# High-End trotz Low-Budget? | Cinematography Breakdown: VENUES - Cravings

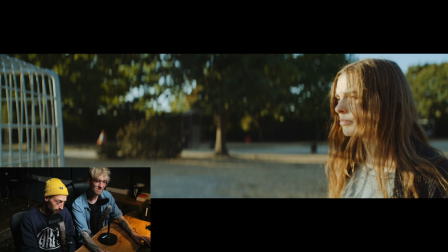Es gibt sozusagen die gute Vergangenheit, dann gibt es als zweite Zeitphase den Entzug und dann gibt es die Zeit nach dem Entzug.
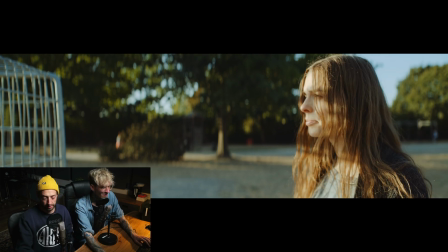Und die Zeiten nach dem Entzug haben wir in Anamorph gedreht. Aber tatsächlich sind von den Anamorphen-Shots nicht mal so viele reingekommen ins Video.
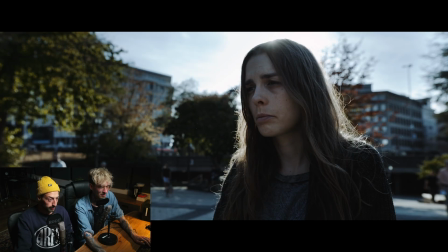Das hier ist tatsächlich wieder der Giveaway, dass es eine Gimbal-Fahrt ist.
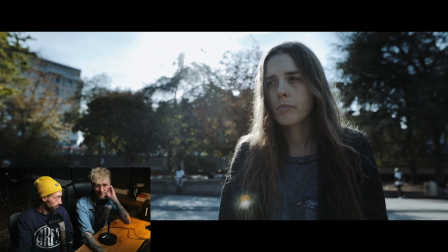Die kennen R6, mit der wir die Gimbal-Fahrten alle realisiert haben.
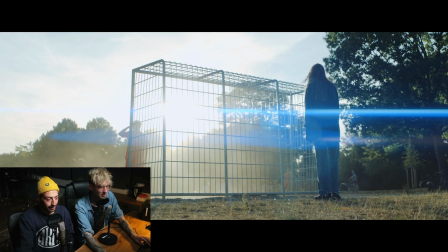Und ich glaube, Anamorph ist nur dieses Bild hier, was auch einfach Diese scheiß blauen Strahlen. Ich bin auch gar kein Fan von den blauen Lightdrinks. Es sieht halt automatisch aus wie ein Hip-Hop-Video aus Frankfurt, wenn irgendwo so blaue Strahlen sind. Aber was man halt sagen muss, das Bild per se, finde ich, ist auch sau.
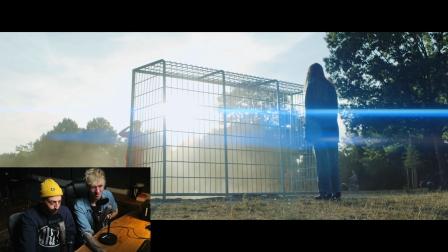Also auch wieder ein mega lucky Shot. Wir waren zur perfekten Zeit da. Das war ja auch ein bisschen Glück. Wir hatten das perfekte Wetter auch da. Das war ein bisschen Glück. Und dann ist es einfach wirklich ein Fußballspiel gewesen, dass sie diesen ganzen Staub aufgewirbelt haben. Und es war einfach so skurril geil irgendwie. Ja, total. Und wir sind dahin und meinen so, ja, wir drehen jetzt hier ein bisschen, lass euch nicht stören.
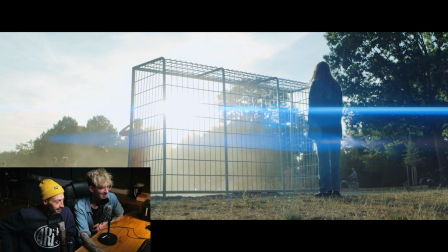Die waren total nett, das war dann scheiße geil. Ich glaube tatsächlich, dass das einzige an der Morphe-Bild was reingekommen ist. Oh shit.
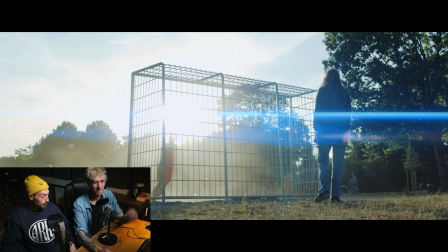So, weil die Szene war im Skript viel länger, viel größer und dann kommst du aber in den Schnitt und merkst, scheiße, der Platz fehlt. Die Bilder, man kann sie entweder schnell schneiden und dann versteht man es im World's Case nicht, das wirkt nicht. Oder wir haben gesagt, nee, wir müssen uns da Zeit lassen und dann wurden es halt wenig Bilder.
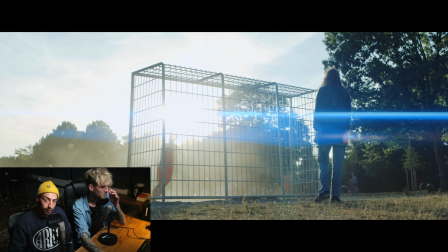Die richtige Entscheidung war im Schnitt. Wir hatten es anfangs deutlich schneller geschnitten. Und es war viel wirrer. Wir saßen beide und hatten das Gefühl, man kann die Geschichte nur verstehen, wenn man das Drehbuch kennt. Und dann war halt unser Approach zu sagen, wir machen es deutlich langsamer.
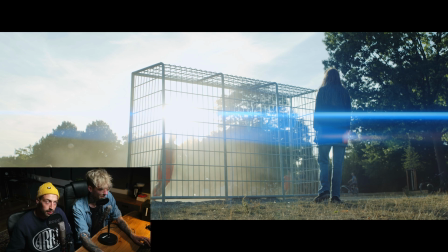Wir erzählen noch mal mehr am emotionalen Gefühl der Musik, dass das mehr mitgeht mit der Geschichte.
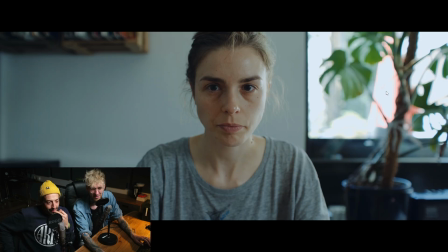Und das hat, finde ich, sehr gut funktioniert. Diese Pflanze hast du mir zum 30. geschenkt. Ich meine das dahinter. Sind das aboratische aboratische Chromationen. Chromatische Aberrationen oder ist das irgendwie eine Gießkanne oder sowas? Das ist tatsächlich ein roter Sonnenschirm. Auf meiner Terrasse. Hier ist alles sehr minimalistisch auch gemacht.
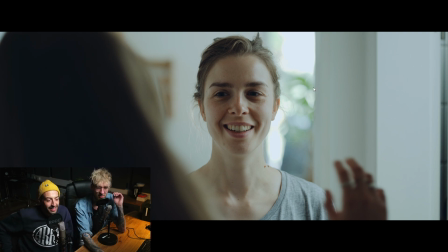Viel natürliches Licht. Hier rechts geht es ins Badezimmer. Da steht Jule mit einer Tube, dass man immer so ein bisschen noch eine Richtung erzählt. Was für eine Kamera? Das ist jetzt alles mit der Mavo wieder gedreht, mit den Vespit Primes. Hast du noch kein Wort verloren? Erzähl was von.
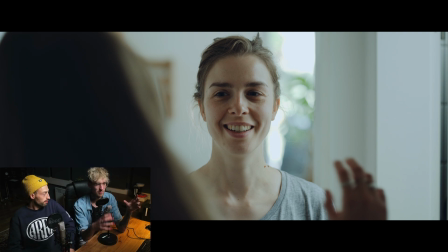Wir hatten von Mediatek eben die Mavo Edge 8K bekommen und dazu so ein Prime-Koffer mit Vespit-Primes heißen die von DZO-Filmen. Das sind, blöd gesagt, normale Prime-Objektive. Aber sehr klein. Aber sehr klein und leicht und handlich.
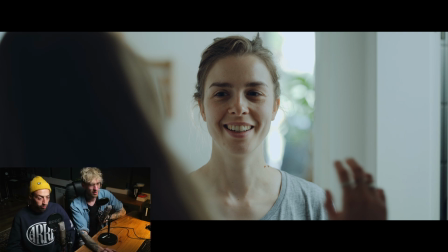Und das fand ich echt mega angenehm. Also ich fand das Arbeiten damit ziemlich cool. Und ich finde auch den Look sehr gut. Ja, auf jeden. Schöne Linse.
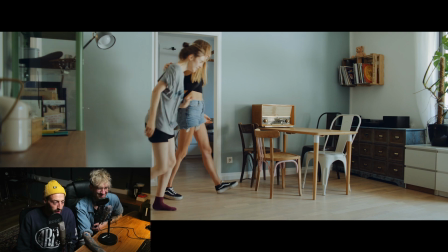Wo wir letztens nochmal so eine harte Enttäuschung hatten mit den Zeiss CP2, muss man sagen, das ist eine professionelle Linse und die Zeiss-Dinger leider nicht.
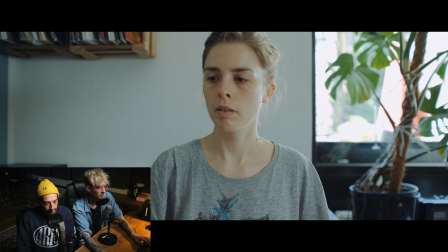Ja, auf jeden. Und ich denke mir auch so, das sieht schon alles gut aus hier. Also Mavo und die Linsen haben offenbar hier schön miteinander harmoniert.
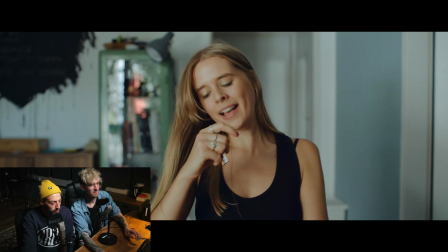Voll. Ich mag die Skintones sehr, die dabei rausgekommen sind. Ich will wie immer darauf hinaus, man hätte das auch mit jener anderen Kamera drehen können.
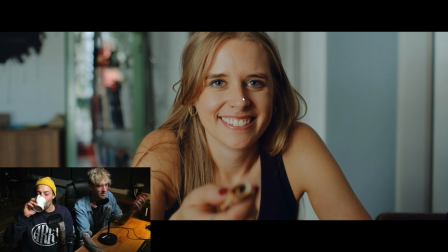Es ist wirklich nicht das Entscheidende hier. Man hat auch hier, wir hatten mega Glück. Ich glaube, das ist alles ein bisschen verstärkt. Das ist nicht einfach natural. Nein, nein, nein. Dann durch das alles gegradet und so. Nein, nein, das meine ich gar nicht. Ich meine das Licht. Ich meine, ob das, ich weiß nicht, es ist nicht einfach natural, oder?
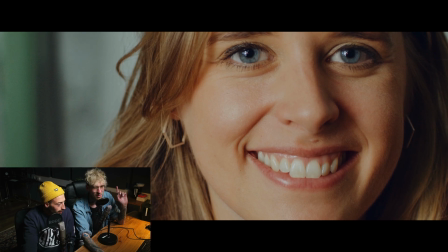Ich zoome mal ein bisschen ans Auge ran. Haha, das ist auf der Suche nach einer Lampe.
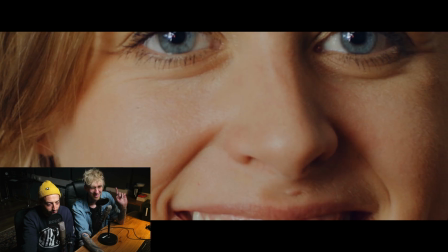Ne, das ist auf jeden Fall geleuchtet. Der Nasenschatten ist schon so deutlich gesetzt. Also es ist...
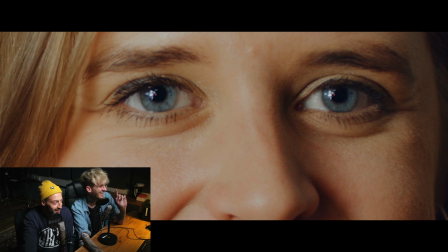Jaja, das steht doch. Zoom mal noch näher ran, einfach weil es geht. Die Qualität ist echt gut, ne?
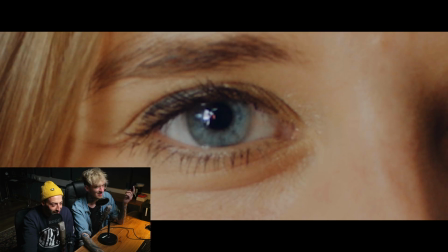Ja, schärfst du. Ich bin inzwischen bei 1000%, das ist echt okay. Das hier ist das Fenster und ich glaube, das kleine hier müsste dann die wieder mal die warum vergesse ich mir den Namen, Amaran F21C sein.
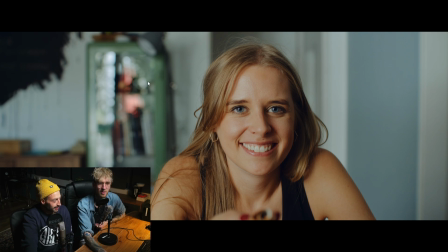Worauf ich hinaus wollte ist, Wir hatten hier sehr gute Bedingungen. Du hast ein bisschen Farbakzent im Hintergrund, die machen viel aus. Es ist nicht einfach nur eine weiße Wand. Auch hier ist es nicht einfach eine weiße Wand. Wir hatten hier so ein bisschen den Negativ-Film nicht mal selber gemacht, glaube ich. Nee, das kommt einfach durch die Fenster-Richtung.
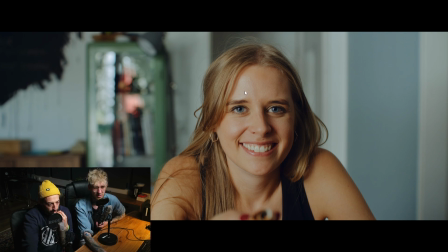Und eben dann haben wir das Gesicht so ein bisschen verstärkt. Und that's it. Und es sieht einfach fantastisch aus. Das gehört nicht immer viel dazu, geile Sachen zu machen. Mein Lieblingsspruch ist immer Close-Ups are easy.
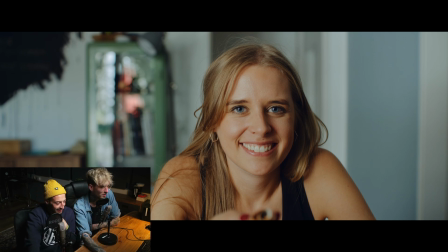Und das ist ein gutes Beispiel dafür. wenn das jetzt in der Totale ist, ist das viel schwieriger. Und wenn ich mal in unsere Totale reinspringe, hier ist nichts gemacht.
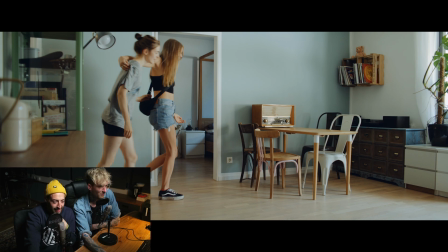Das ist das natürliche Licht. Das kommt alles von dem Fenster hier rechts. Da haben wir halt ja, geil, gute Bedingungen.
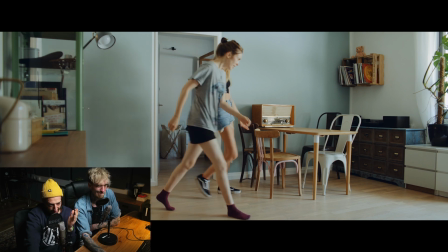Das ist natürlich so eine gute Situation. Nach hinten raus ist keine natürliche Sonne, die in meine Wohnung reintrifft, sondern die Sonne geht gegenüber auf ein weißes Gebäude und dann bounced weiches Licht wieder rein.
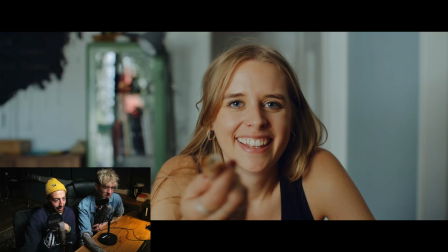Und das ist natürlich total dankbar. So, und im Gegenschluss, bin ich jetzt mal gespannt.
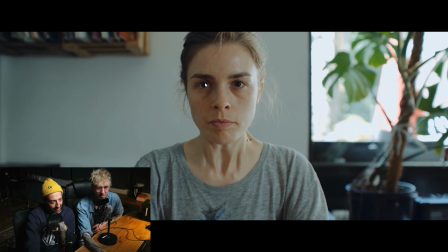Ja, das sieht man hier an dem Highlight, das ist auf jeden Fall ein Dead-Giveaway, dass wir da eine Lampe hatten. Was man machen könnte in so einem Fall, wenn man sagt, wir müssen die Highlights unbedingt halten, wäre mit der Lampe immens nah heranzugehen und in der Kamera runterzublichten. Aber dann kackt der Hintergrund so komisch ab, dass es ultrakünstlich aussieht. Die Alternative wäre dann noch, das Fenster mit ND-Folie runterzudimmen.
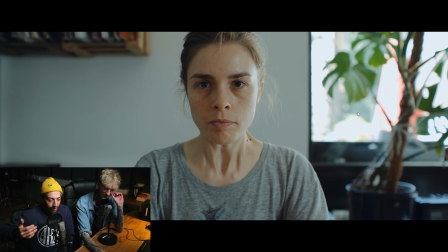Aber dann verliert man auch Helligkeit wieder im Raum. und dann muss man die Helligkeit im Raum dann wieder herstellen mit einer Lampe. Das sieht dann mal viel künstlicher aus. Also das heißt, das war so ein Ding. Das sind häufig so Sachen, wo wir einfach sagen, fuck it, das ist halt so.
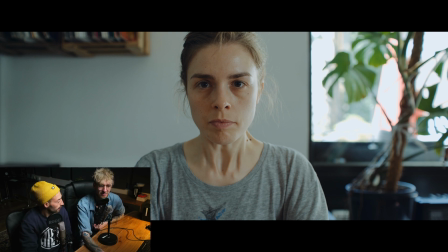Ist auch nichts mehr da gewesen, was man mit einem Graining rausgeholt hätte. Aber das, finde ich, ist völlig vertretbar in dem Umfeld. Vor allem hat auch der Kick auf ihrer rechten Wange dieses Licht erzählt. Ja, auf jeden Fall. Ich fand das richtig gut. Gut. Damit ist das Video vorbei. Das ist die letzte Einstellung. das ist die Geschichte von Cravings. Kann ich uns jetzt hier Vollbild machen. Guck mal. Wow. Krasser Skill, oder? Super. Ja, dann vielen Dank fürs Zuschauen. Vielen Dank an die Leute, die live dabei waren. Und dann, würde ich sagen, machen wir das einfach häufiger in der Form. Lasst doch gerne mal ein bisschen Feedback da, was euch mehr interessieren würde, was euch weniger interessiert vielleicht. Und dann sehen wir uns regelmäßiger live auf Patreon. Link in der Beschreibung und am Ende dieses Videos. Oder sonst halt vier bis fünfmal die Woche auf YouTube. Vielen Dank. Tschüss. Ciao.